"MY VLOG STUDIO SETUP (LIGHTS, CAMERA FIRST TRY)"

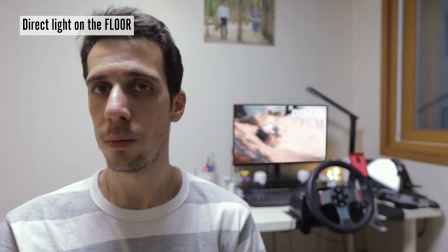shadow on my face my eyes are really dark not really good at all then i i put the led light in front of me the light
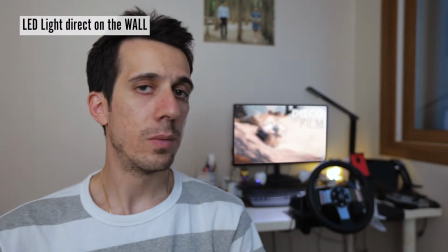is bumpy on the wall in my face you can see that it's much better on the computer you don't see any more shadows even on my face
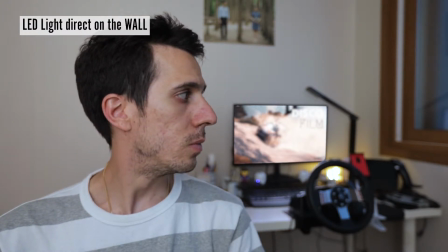it's quite soft the light a little yellowish but it's okay in the overall
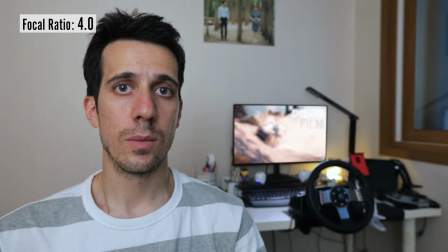then I started to play with a focal radio this is 4.0 then I went up to 5.6 and then I went
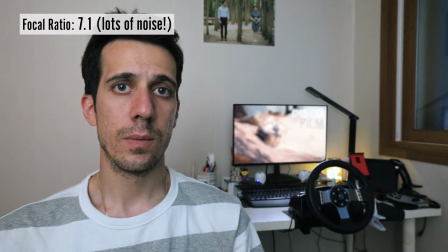to up to 7.1 it's quite bad you can see the there is no isolation between
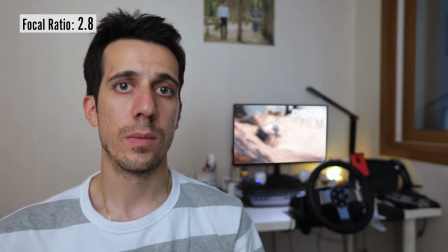the background and the subject so I didn't like it and then you can see here is my default setting focal radio 2.8 and I
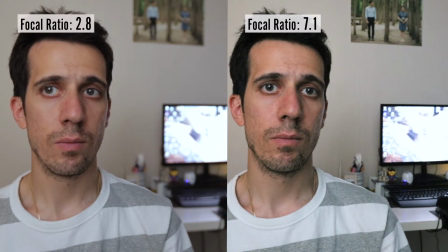like it so you can isolate the subject quite well with a background here I started to play with the color of the LED light but in the end
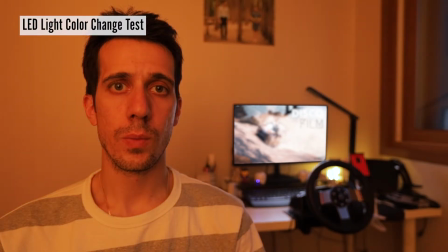I just found the 6800 Kelvin the best for the color of the skin as way more natural. I have this battery pack that has a LED light here at the top so I was thinking to put the light right a bit at the bottom of my desk that is quite you can see it's quite dark I added a small LED light on the floor under the table you can see
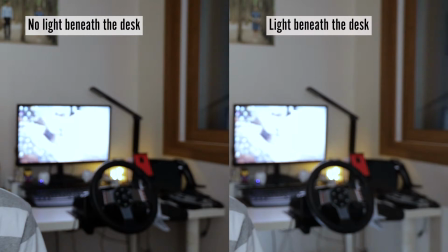the difference with a without light it's really dark beneath the desk here I'm
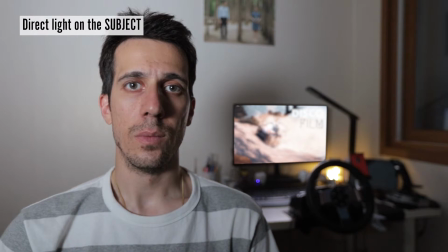pointing the light directly on me you can see it's quite strong
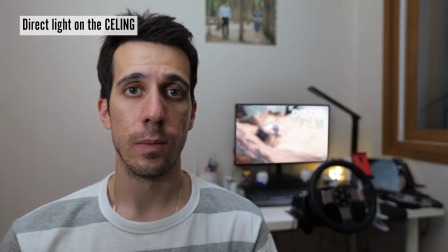lots of shadows and these other settings I have the light pointing on the ceiling
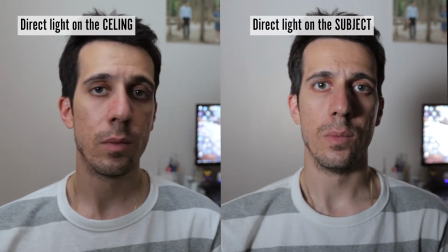and you can see that is much more smoother and nice to see without
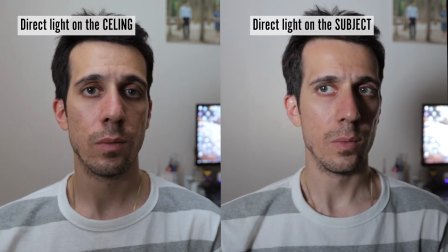any strong shadows eating my face here I'm trying different
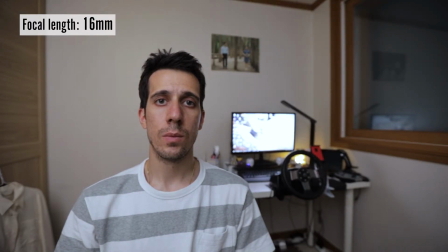focal length I started with 16 millimeters really really wide then
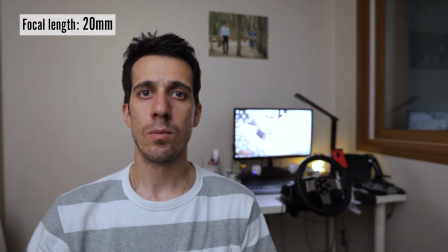i went to 20 millimeters a little more close and here i tried 24 millimeters
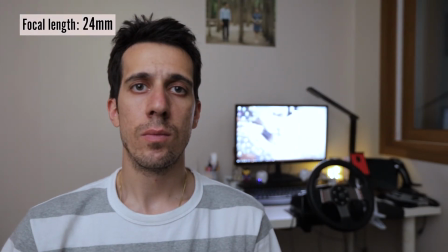i quite like it because i'm not too far and not too close to the camera then i tried
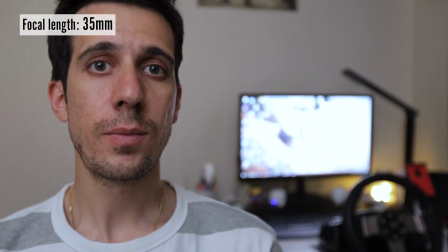28 millimeters and 35 millimeters but way too close to the camera here i was trying to explain about leading lines but i end up to give up so instead i will give you a link that explains this stuff much better than me And this is it for today, if you still think that you want to see my ugly face you can follow me, you can subscribe If you want to keep seeing more content, more awesome content, I suggest you strongly to subscribe to my channel and like this video a lot